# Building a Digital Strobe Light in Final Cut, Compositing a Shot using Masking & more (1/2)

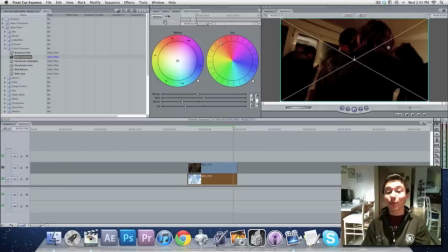[4:10]
And light, I don't even know why I'm pointing. It's like you guys can obviously see what I'm pointing to. And you have light and reflection here. If you think about it, if you have a light, a strobe light that's going on and off, and the strobe light goes off, that doesn't mean that all the other lights in the house are going to go off. So what we're going to want to
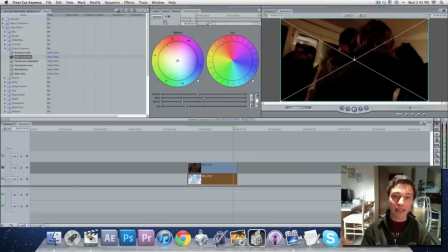[4:25]
do, we want to make our subjects black, but keep the lights in the background on. So the way you do this is you drop the saturation. Dropping the saturation you have to do because otherwise it's going to look like this. Not that nice. So drop it and bring down the blacks, but boost the whites and the mids a bit.
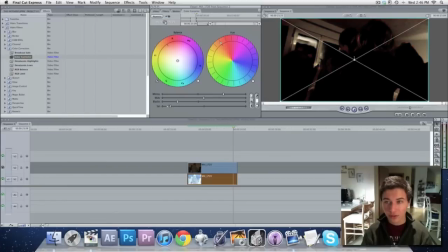[4:44]
You can leave the mids where they are. You're going to be playing with the whites, blacks, and the saturation here. So drop the saturation a lot, blacks, and the whites. Now that looks good. Now we have our objects black, as you can see here, the two guys dancing, and you have the lights in the background. So let me just scrub through this to make sure everything else is fine. Yeah, that looks good.
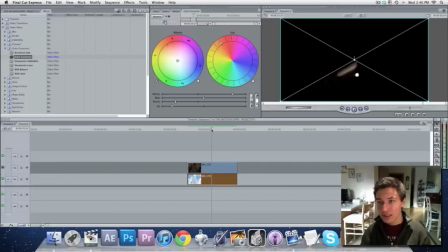[5:03]
So we have the lights, as you can see, are still on, but everything else is not on anymore. And we can actually make this even a bit darker. There we go. That looks good. I'll bring that up, actually.
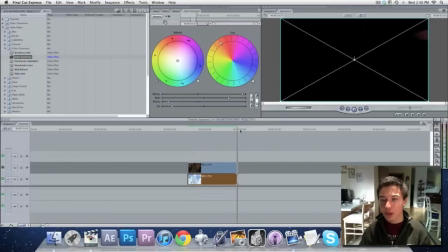[5:25]
Okay. There we go. So you just, when it's dark, you can just kind of see what's going on. Not really, but like so.
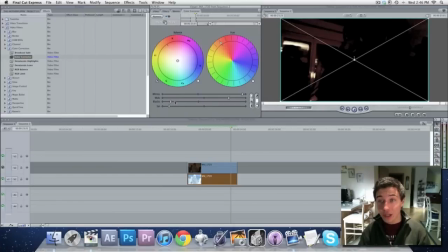[5:40]
All right. Now what we're gonna do? We're gonna do the exact opposite for the upper clip. So let's unhide that.
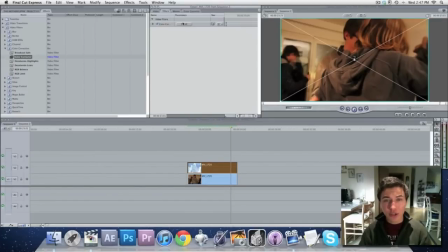[5:46]
And we're gonna do the exact opposite for the upper clip. Drag another color correction to that, and this time we are going to max out the image.
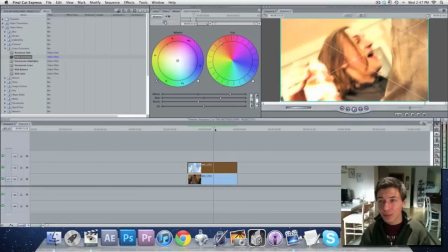[5:53]
So really make that bright to make it look like the people are being illuminated by some really harsh light source.
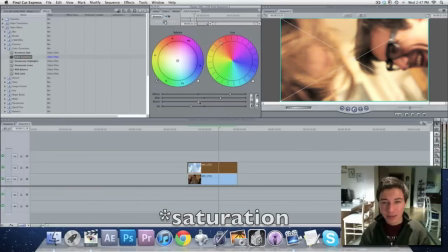[6:01]
Again, I like to drop the opacity because that seems like how your camera would actually react if you were filming in a strobe light. You can even reduce the blacks a bit, not too much, otherwise you're going to get this film grain. Play around with it.
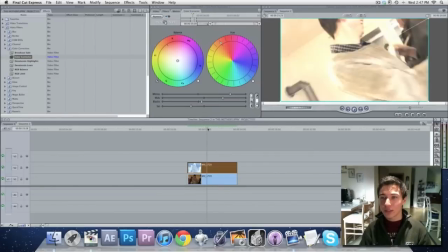[6:17]
So that looks pretty good. That looks like there's like some really freaking bright light going on there.
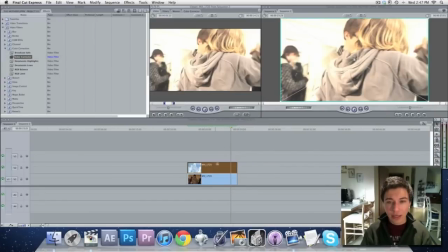[6:22]
I'm going to just save this. And now we are going to get into the strobo action.
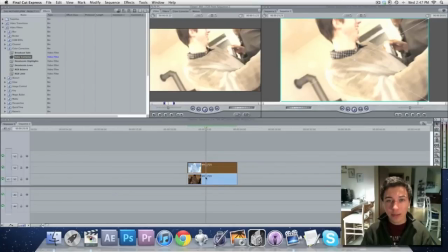[6:29]
So here you can just see in the viewer, light image versus dark image. Okay.
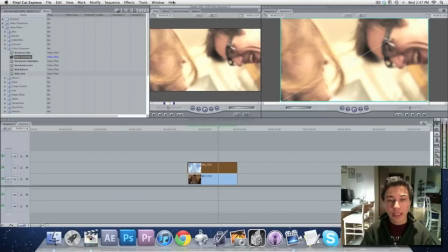[6:35]
So now we are going to double click the top image, the top layer, load that into the viewer, and we are going to apply the effect blink.
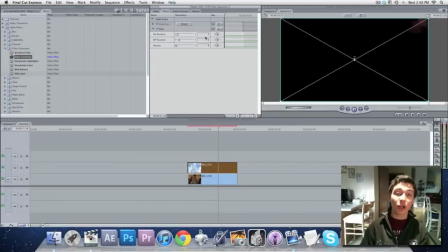[6:43]
Now, what's important is I usually have the ratio, the on duration 1, duration 1, and the off duration 3. Because if you think about it, in real life, a strobe light isn't really, it isn't on and off, isn't at the same time. It's mainly dark, and then you have these flashes.
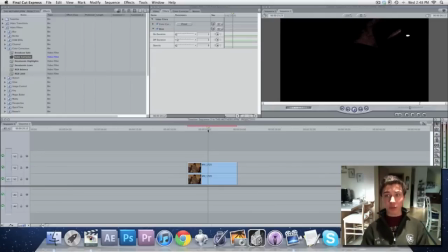[6:59]
If you have them at the same time, you don't want to do that, because if you do, it's just going to look weird, and like your video footage is messed up. So I usually do it 1 to 3. You can do it 1 to 4, too, if you're going for more of a slower blink. I don't know, like for music video, if it's like a slower paced song, then you want to do 1 to 4. Play around with it. I can't really transmit verbally
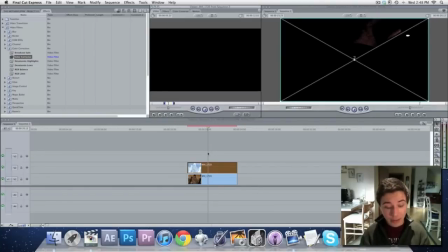[7:21]
what you guys want to do, but I just leave it at 1 to 3. Now let's render this bad boy and see what it looks like. All right, so far we've got this. Now you may be thinking, Nick, that looks so stupid.
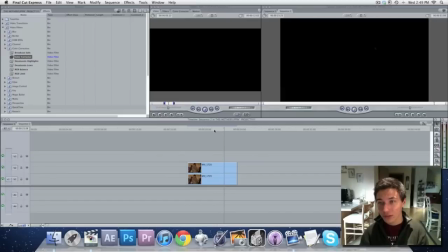[7:40]
It's true. I'll leave you that. This doesn't look good at all. So what we're gonna do?
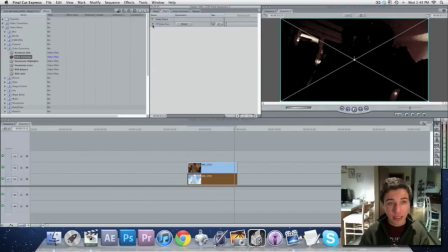[7:45]
We are going to do some trickaroo here to add some production value to this. It's kind of unrealistic.
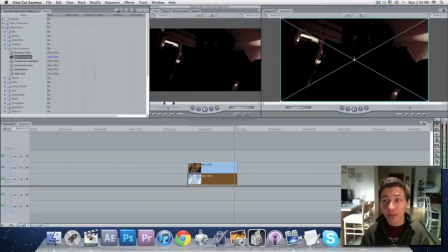[7:52]
You'll see in a moment why, but it's gonna make a big difference in your final clip. We are going to select the bottom clip.